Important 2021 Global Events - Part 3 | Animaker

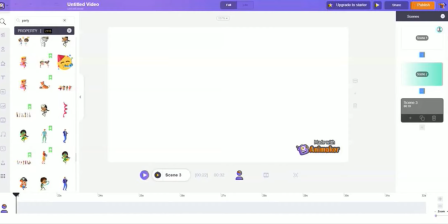Hi everyone, welcome to the important 2021 Global Events Part 3. This video is about the unforgettable United States President election. I'm not going to provide a preview this time. Let's see the final output at the end.
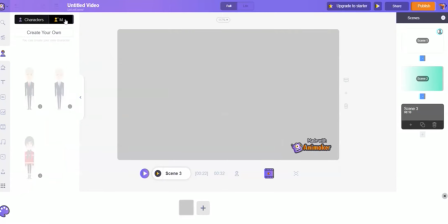Okay, first give it a background. Nothing special here. I created two characters to represent the two candidates.
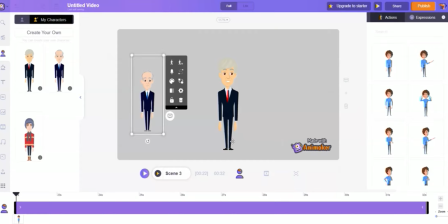Can you tell it's Biden and Trump? Okay, resize and put them here.
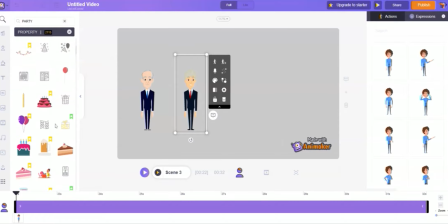Most of the elements I used can be found in the search result of searching for party, the ribbon,
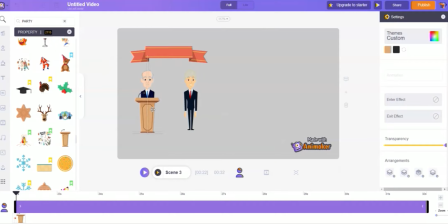and then the speech table for both of them. Biden won the election, so he's happy, waving his hand to celebrate a victory.
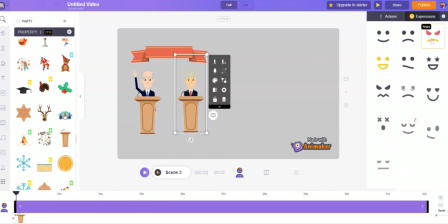But on the other hand, Trump is upset. Okay, so give him an angry face.
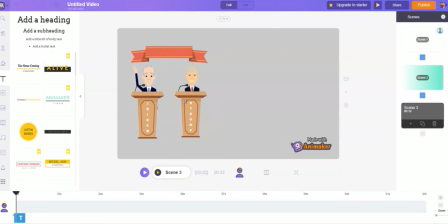I also put their names just in case for those who are not familiar with them.
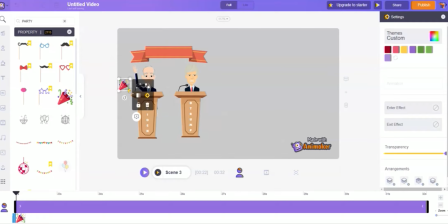For the winner, let's give it a simple celebration. I'm trying to create a party popper animation effect using Smart Move. This streamer is what I need. Adjust the size and angle to match the party popper and put it behind it. Oh, I forgot to change when it should appear.
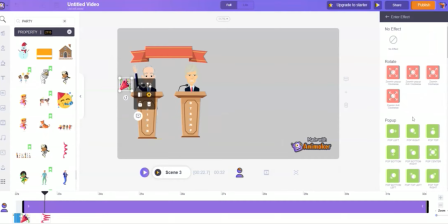And I want it to move from the bottom left, so a pop bottom left enter effect is the choice. The streamer is going to be popped when the enter effect of the party popper is over.
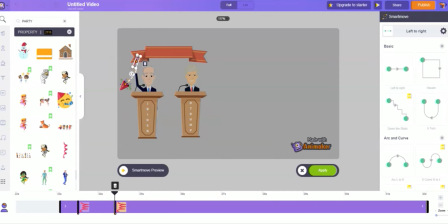Use Smart Move to add the second and third destinations. It will first go up and then fall down to the bottom. Give it a little curve to the path. Move it here in order to give some space to the other streamers.
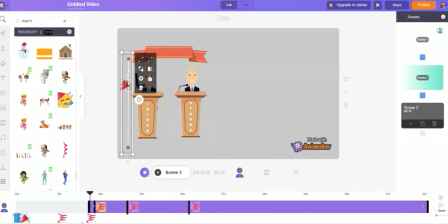After the first one is done, you can copy and paste the other. Just need to modify the angle and the path.
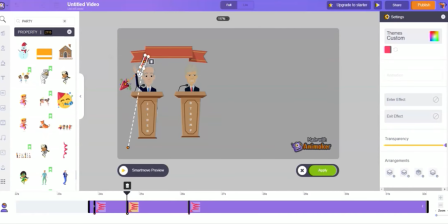You can also set different endpoints or duration. They don't necessarily have to appear at the same time, right?
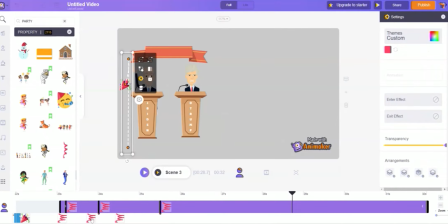We can give the streamers different colors.
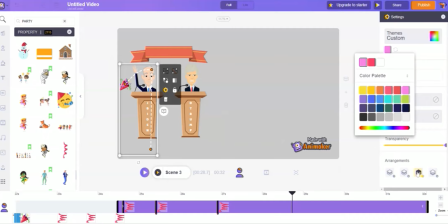Don't forget to move them to the last so it looks like they are in the party popper.
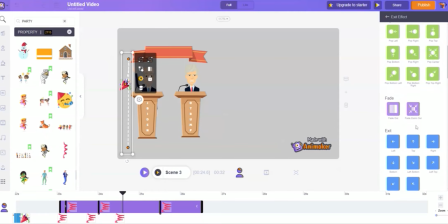And end it after it falls to the bottom and fade it out.
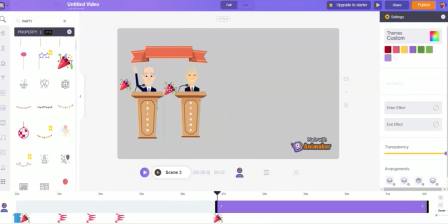We can add more party poppers. The process is similar, so I'm going to skip this part.
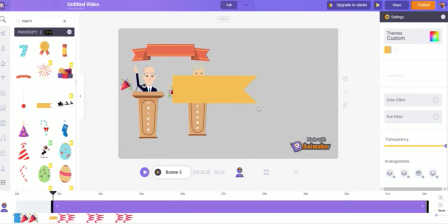We can also add this kind of streamer that falls down from the top. Similar concept, use Smart Move.
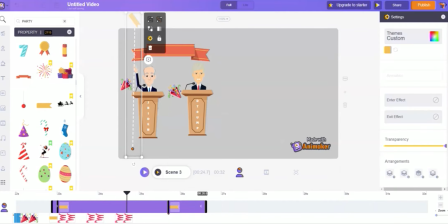Then set the endpoint and add the fade out exit effect. After the first one is done, just copy and paste the other ones and use different colors.
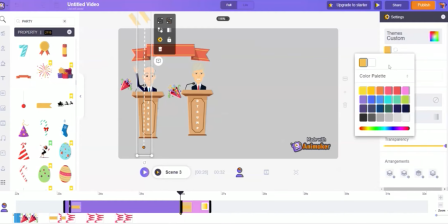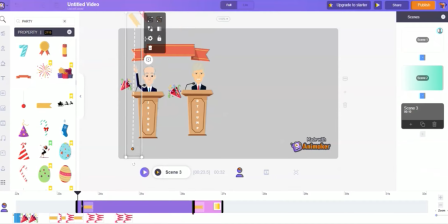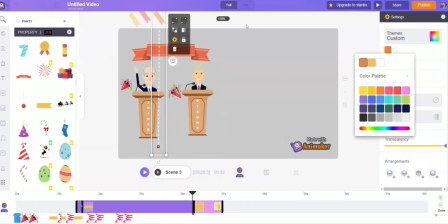After the election, crowds of Donald Trump supporters attacked the US Capitol building.
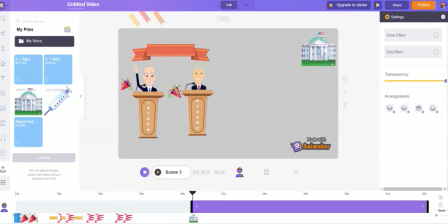To reflect this, we need a picture of the Capitol.
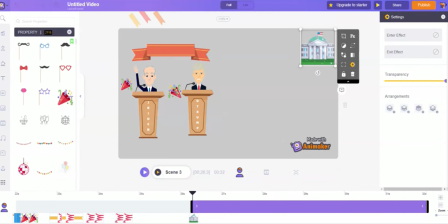Let's deal with the camera before adding more images.
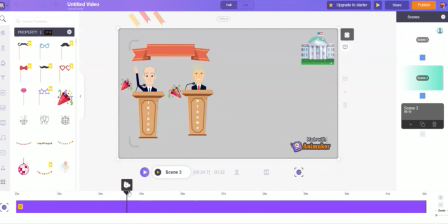I want to use the static camera at the beginning to focus on the two candidates of the election,
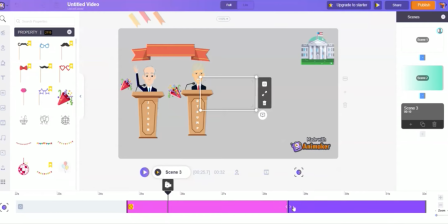and then it slowly zoom out to include the rioters and the Capitol.
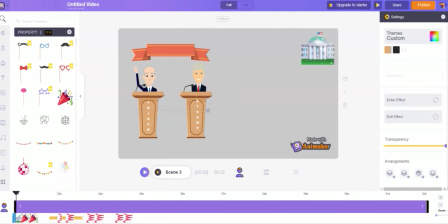So for the static camera, adjust the size to capture the president candidates.